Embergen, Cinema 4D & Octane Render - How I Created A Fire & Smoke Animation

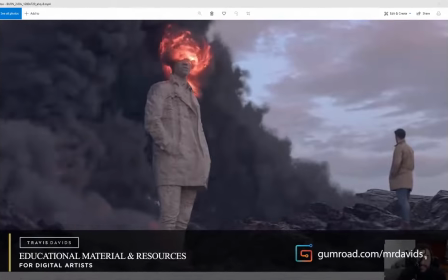[0:06]
everyone. In today's video, I'm going to be showing you how I created the scene. So this is a breakdown video, not a step-by-step tutorial.
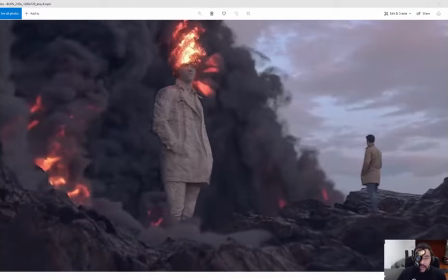[0:12]
Instead, I'll be giving you insight into how this entire scene was actually constructed.
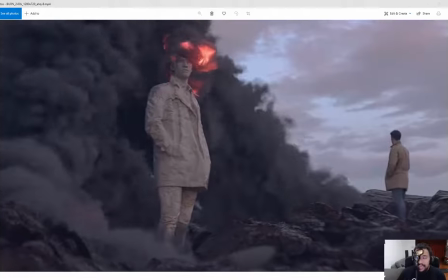[0:16]
So I'll be talking about how the landscape was created, how the human was created, but most importantly,
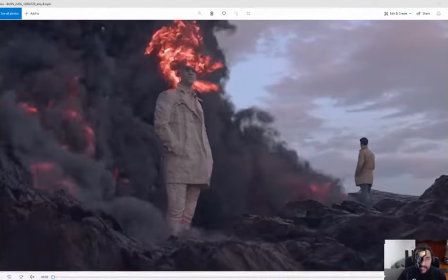[0:21]
how that giant wall of fire and smoke was created in this animation.
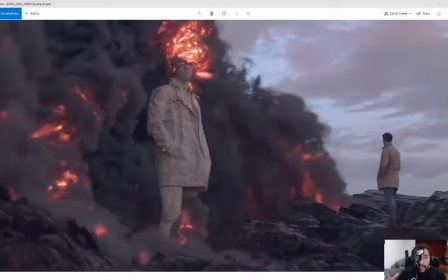[0:25]
It's something a lot of you guys have been asking me about, so I thought I really need to put this video together just to show you how it's done.
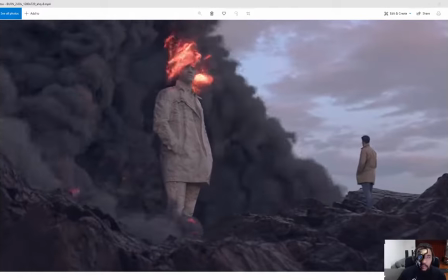[0:32]
We'll be exporting our VDBs from Embergen, bringing them into Cinema 4D, applying some shading and lighting, and rendering it with Octane Render.
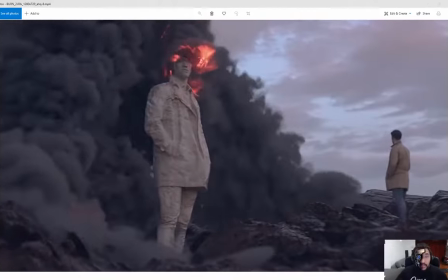[0:40]
So if you're interested in this workflow, then without further ado, let's get started.
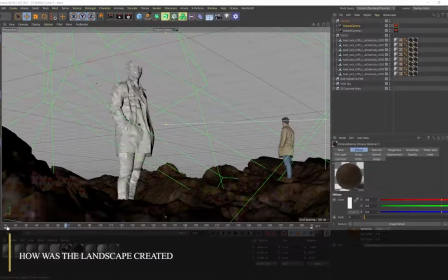[0:45]
Okay, so before we even talk about the fire and smoke simulation, I want to talk about the scene.
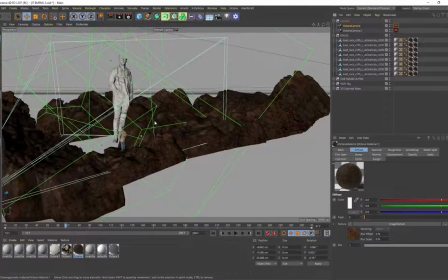[0:50]
And it's actually very simple. So you'll see if I snap out of this camera, you'll see that we've got all of these rocks in my scene,
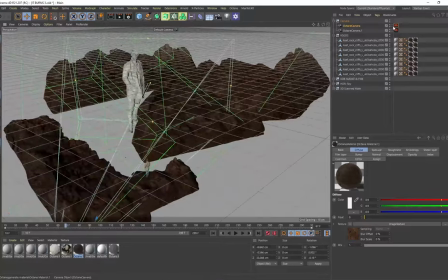[0:56]
and I've strategically placed them so that wherever this camera is looking from, it creates this illusion of depth.
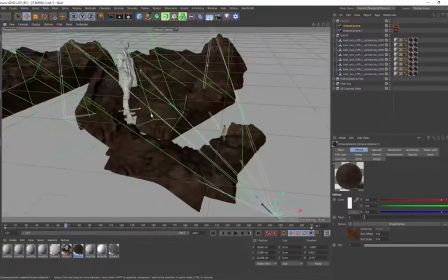[1:02]
Now, it's actually not really an illusion. You can see I've purposely placed some rocks in the foreground and some further in the back just to create that depth.
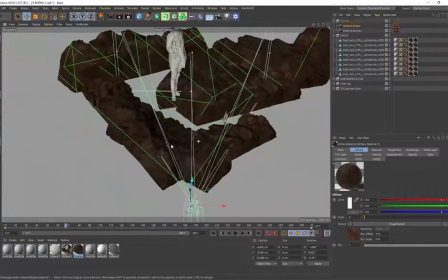[1:11]
But this is one asset. It's a single 3D scanned asset, and this asset was obtained from Quixel Megascans.
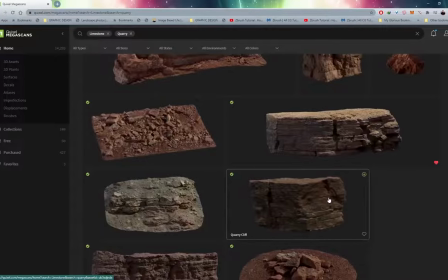[1:18]
So if you guys are not familiar with Quixel Megascans, then I'm introducing you to probably the best resource ever for 3D scanned assets.
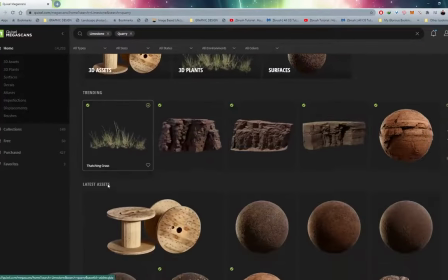[1:27]
So I'm using the Limestone Quarry asset pack.
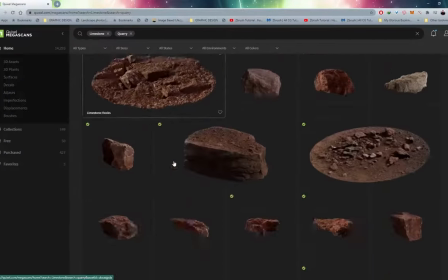[1:31]
You can see over here I've logged in and I've just typed in Limestone Quarry, and then I just used this single asset.
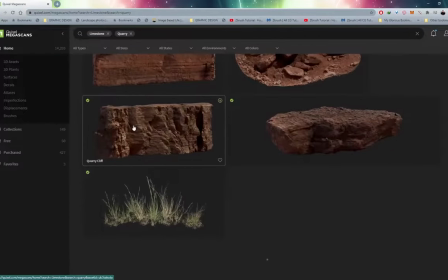[1:38]
Where is it? It's over here, which is called Quarry Cliff.
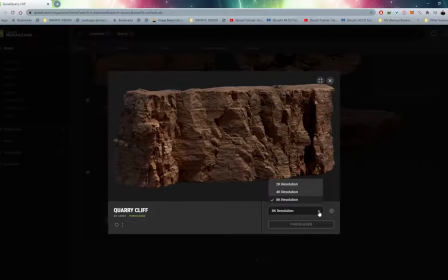[1:41]
So I've downloaded this at 8K resolution, and I also downloaded the LOD 0.
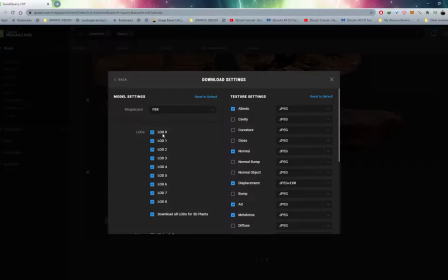[1:47]
You can see you can go all the way to LOD 8. So this is level of detail. Level of detail 0 is going to give you the highest level of detail. The polygon count is still going to be quite low and optimized, but I always try and download the LOD 0 because it just gives me a better representation that's a lot more accurate with the 3D scanned asset.
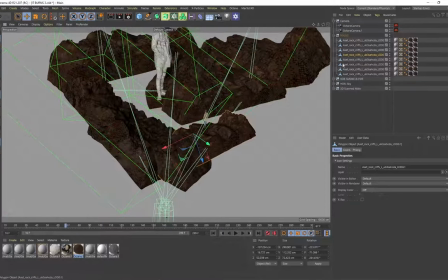[2:07]
So that's all it is. It's just the exact same asset, and I've duplicated it multiple times, as you can see over here,
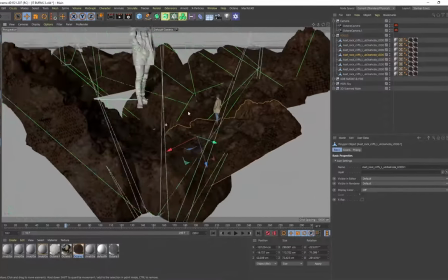[2:14]
and just positioned it strategically to create this environment.
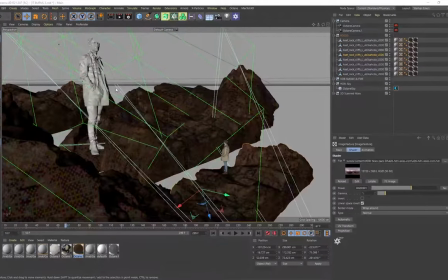[2:19]
So that's all it is. So I just want to mention something with the material that's applied onto these rocks from the Megascan asset.
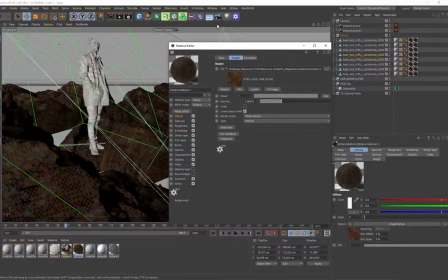[2:27]
If I open up the diffuse, you can see over here this is at 8K resolution, and let me just bring up the Octane Live Viewer, right, and just send the scene over.
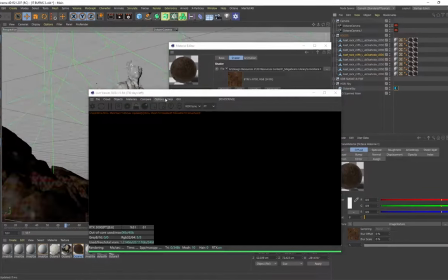[2:36]
And I want to make sure I'm also snapping to my camera. All right, so there we go.
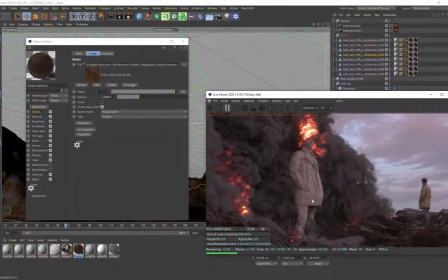[2:42]
So here's our rocks in the scene, but the color of these rocks is actually not the original color. So I've imported the original diffuse map, but I increased the gamma a little bit just to intentionally make these rocks a lot darker.
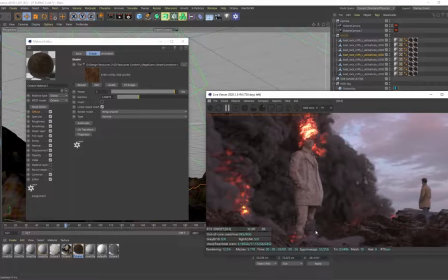[2:55]
And this was for the sake of composition, because I didn't want too much attention to be on the rocks in the foreground. If they were very light, my attention would be drawn more towards these rocks instead of our main character over here that's basically burning up with all of these flames and smoke.
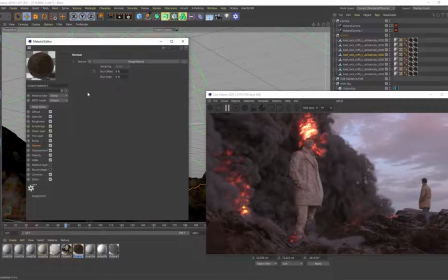[3:13]
So I just increased the gamma a bit, and then the normal map was really important because it adds this additional detail on top of the rock, the surface detail, and that's the original normal map from Quixel Megascans, but I just increased the power on that map just to make it a little bit more intense.
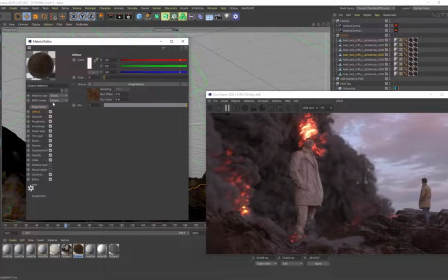[3:31]
And that was the basic setup for the material for these rocks. It's just a glossy material type, and I'm just using a diffuse. I'm using the normal, and then on the roughness, I just bumped up the float value so that it's, you know, it applies a lot of roughness onto these rocks and it doesn't look extremely shiny.
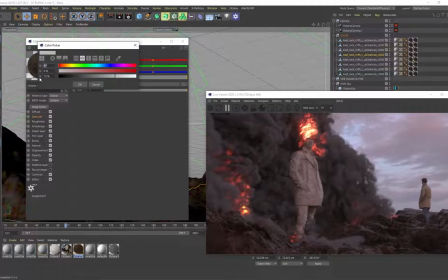[3:47]
And I think with the specular as well, yeah, and with the specular value, I put my V over here on a little bit of a darker gray, so that it doesn't have extremely strong specular highlights.
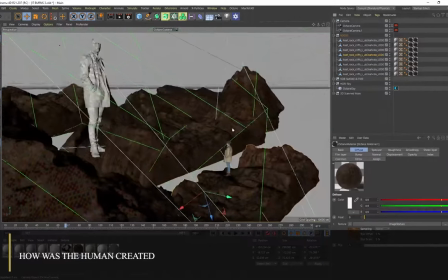[3:58]
So we also have a human being in our scene, and this dude over here is actually a 3D scanned asset as well.
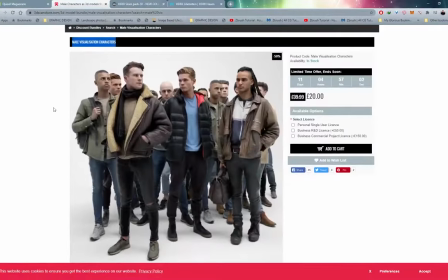[4:06]
So I obtained this 3D scanned asset from a website called 3dscanstore.com, and I purchased this pack called Male Visualization Characters.